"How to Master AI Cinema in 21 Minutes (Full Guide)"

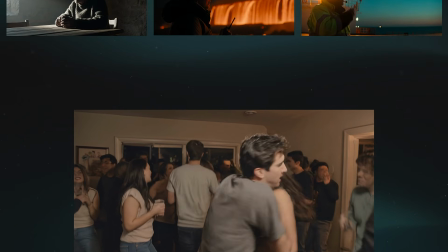[0:00]
You can generate videos using the best AI model available to you, but they'll still come out looking amateur because you don't know what actually makes a shot look cinematic.
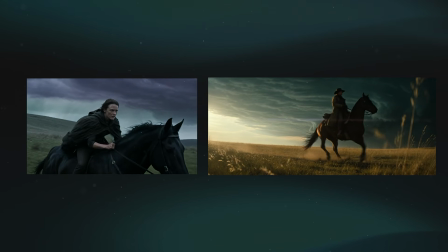[0:08]
And after a lot of testing, I figured out what makes the difference. It's a handful of decisions you have to make while writing the prompt.
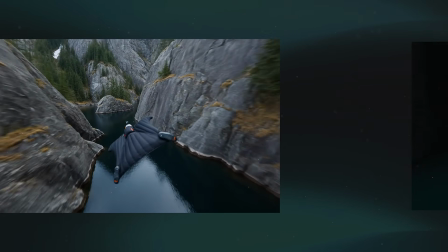[0:13]
So in this video, I'll show you the exact process to go from amateur results to fully cinematic shots using my simple prompt structure framework. So decision number 1 is how far away everything in your shot is from the camera. And this is the one almost everybody skips.
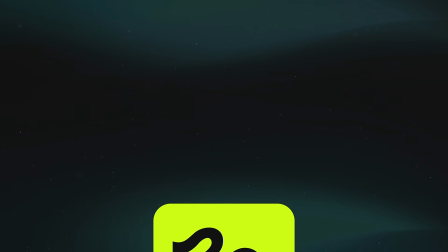[0:26]
And by the way, for the generations in this video, I will be using Higgsfield.
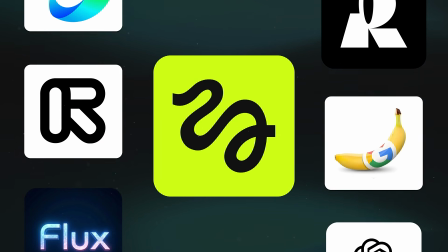[0:29]
It's an all-in-one AI platform with the top video and image generation models, and the link is down in the description if you want to follow along.
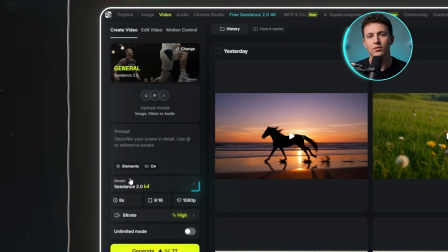[0:35]
I'll hover on video in the top navigation bar and then create video, and the model is already set to Seedance 2.0, which is what every generation in this video runs on. By the time you're watching this, Seedance 2.5 will already be out and available on Higgsfield. Then I'll open the duration and push it to 15 seconds.
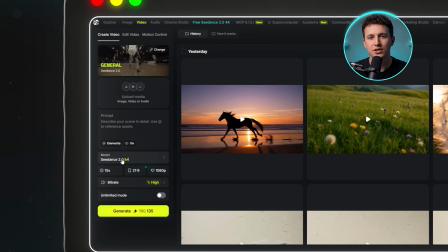[0:50]
I will switch the aspect ratio to 21:9, which is the cinematic ratio we are all used to seeing, and I select 4K as the resolution.
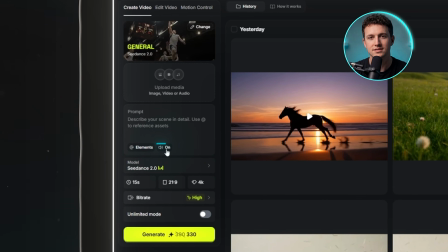[0:57]
Bitrate is already on high, and the audio toggle inside the prompt box is on too. This matters because our videos will need audio in them too.
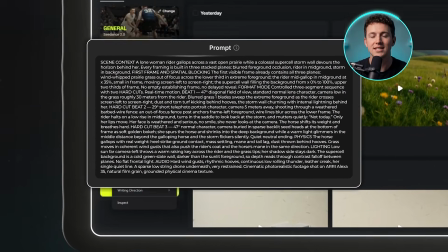[1:04]
Now I'll paste this in and hit generate.
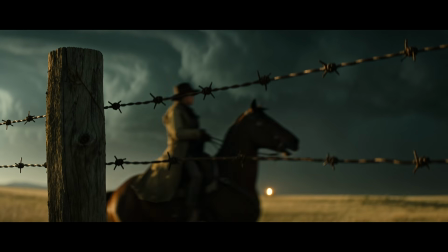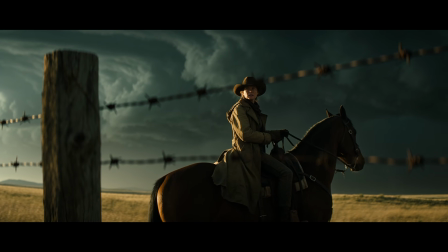[1:13] Not today.
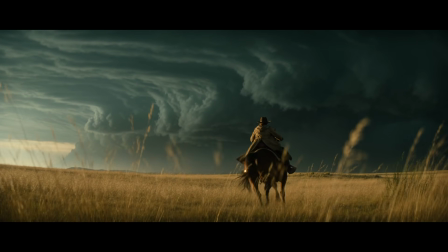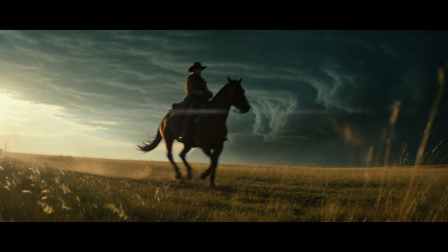[1:20]
The woman comes riding in with these huge, heavy black clouds built all the way up the sky behind her, like a cloudburst is about to happen.
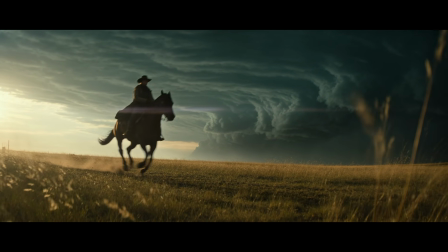[1:27]
You've got dust kicking up off the ground into the wind behind the horse, exactly the way it would in real life.
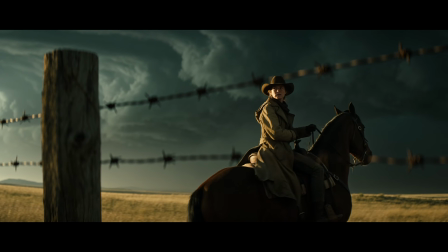[1:32]
Then the shot cuts, and the camera pulls focus off the fence onto our main character's face.
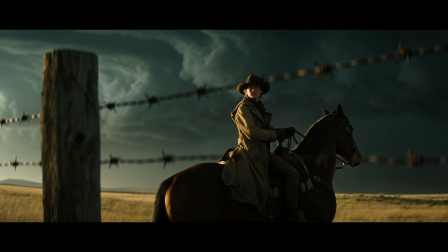[1:36]
So now the fence and the wires are the blurry part. There's smoke like mist coming off the horse every time it breathes out.
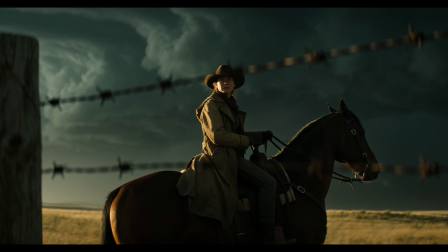[1:42]
And I really like how the golden light only just catches the side of our character. None of that camera work or that placement is something Seedance came up with on its own.
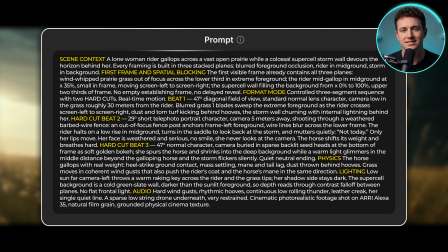[1:49]
My prompt is split up into labeled sections, and I'm going to call those blocks. And the one doing all the work here is called first frame and spatial blocking.
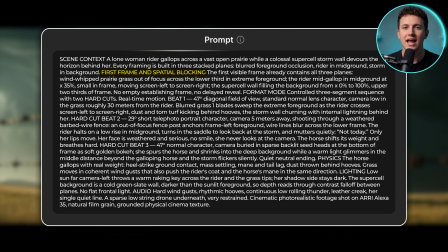[1:56]
That's where I told it exactly where to put everything. Blurry grass across the bottom third of the frame, our rider in the middle at 35% across, and the storm wall filling the top 2/3 behind her.
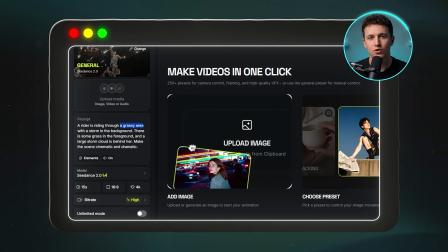[2:06]
And you have to write it that precisely on purpose, because if you just say grass in the foreground, the model gets to decide how much and where, and then it doesn't do as you intended.
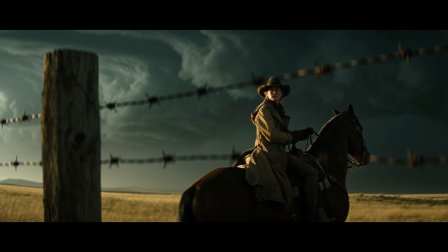[2:14]
And the reason my video looks cinematic is that there's always something blurry in the foreground in front of her.
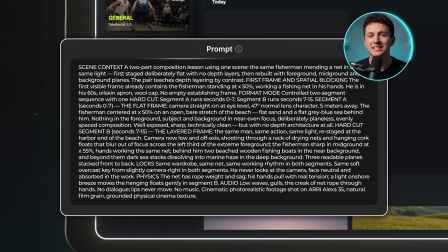[2:19]
Now to show you how much that one blurry layer is actually doing, I'll put it next to a shot that has none, with every setting exactly the same.
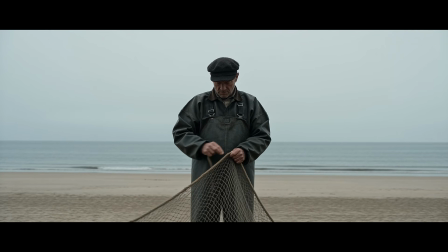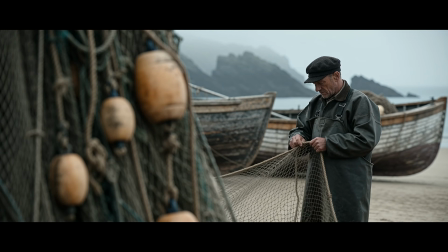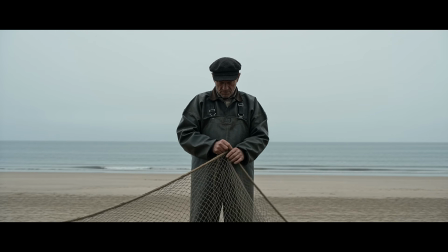[2:40]
Here our character is an old fisherman inspecting his net on a beach, and you can hear seagulls in the background, along with the waves and the net moving in his hands.
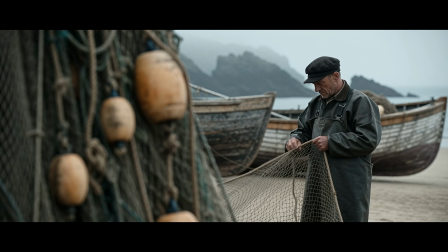[2:52]
Then it cuts to the same Nan doing the same thing, only now the camera is low and off to the side, shooting through a rack of hanging nets that go blurry across the left of the frame, with 2 boats behind him and rocks fading off into the haze behind bows. Another nice detail is his clothes creasing and stretching every time he moves.
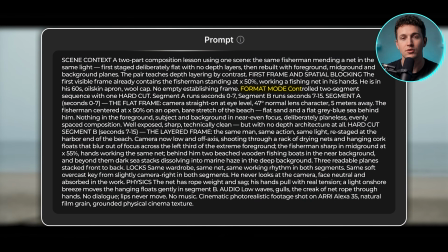[3:08]
In my prompt, one block called format mode tells the AI to fit both parts of the video into one continuous shot and where to cut between them.
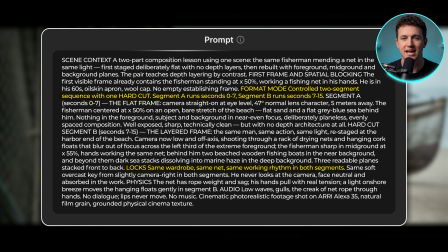[3:15]
Another block called locks tells it to keep his clothes, his net, and the light exactly the same on both sides of that cut.
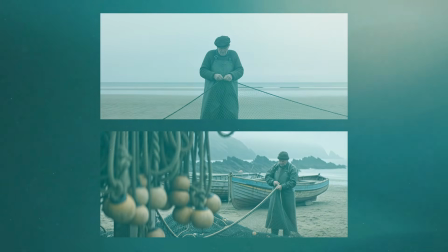[3:21]
If I'd run these 2 cuts as 2 separate videos, I'd have got a different fisherman and different light both times.
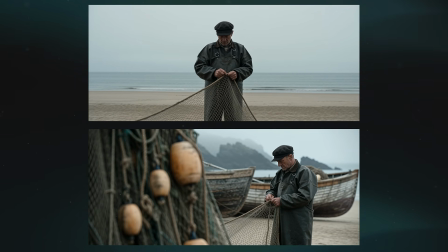[3:26]
And by comparison, you can see how much depth the second part of the video has compared to the first one, because of the blurred effects created by the objects close to the camera and far away from our character. You can also build that same depth without putting anything in front of the camera at all, so I'll use the same settings with a new prompt.
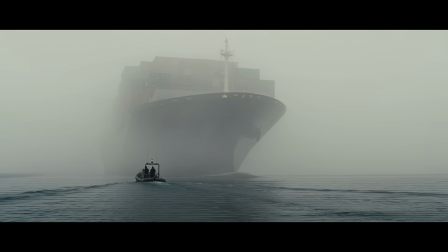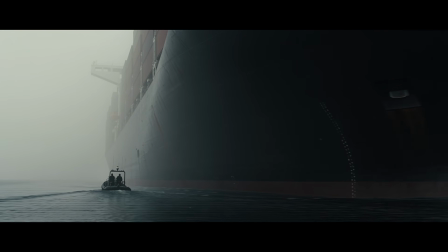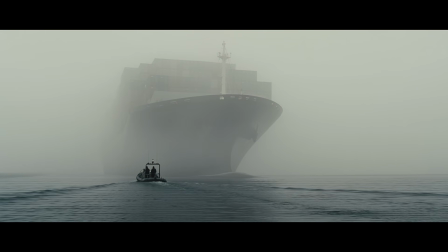[3:55]
In this one, we've got our little boat with the 2 guys on it going across the water, and then after about a second, this giant cargo ship just starts appearing straight out of the mist. The closer it gets, the more claustrophobic it feels, because the ship is so close now that there's barely any space left in the frame.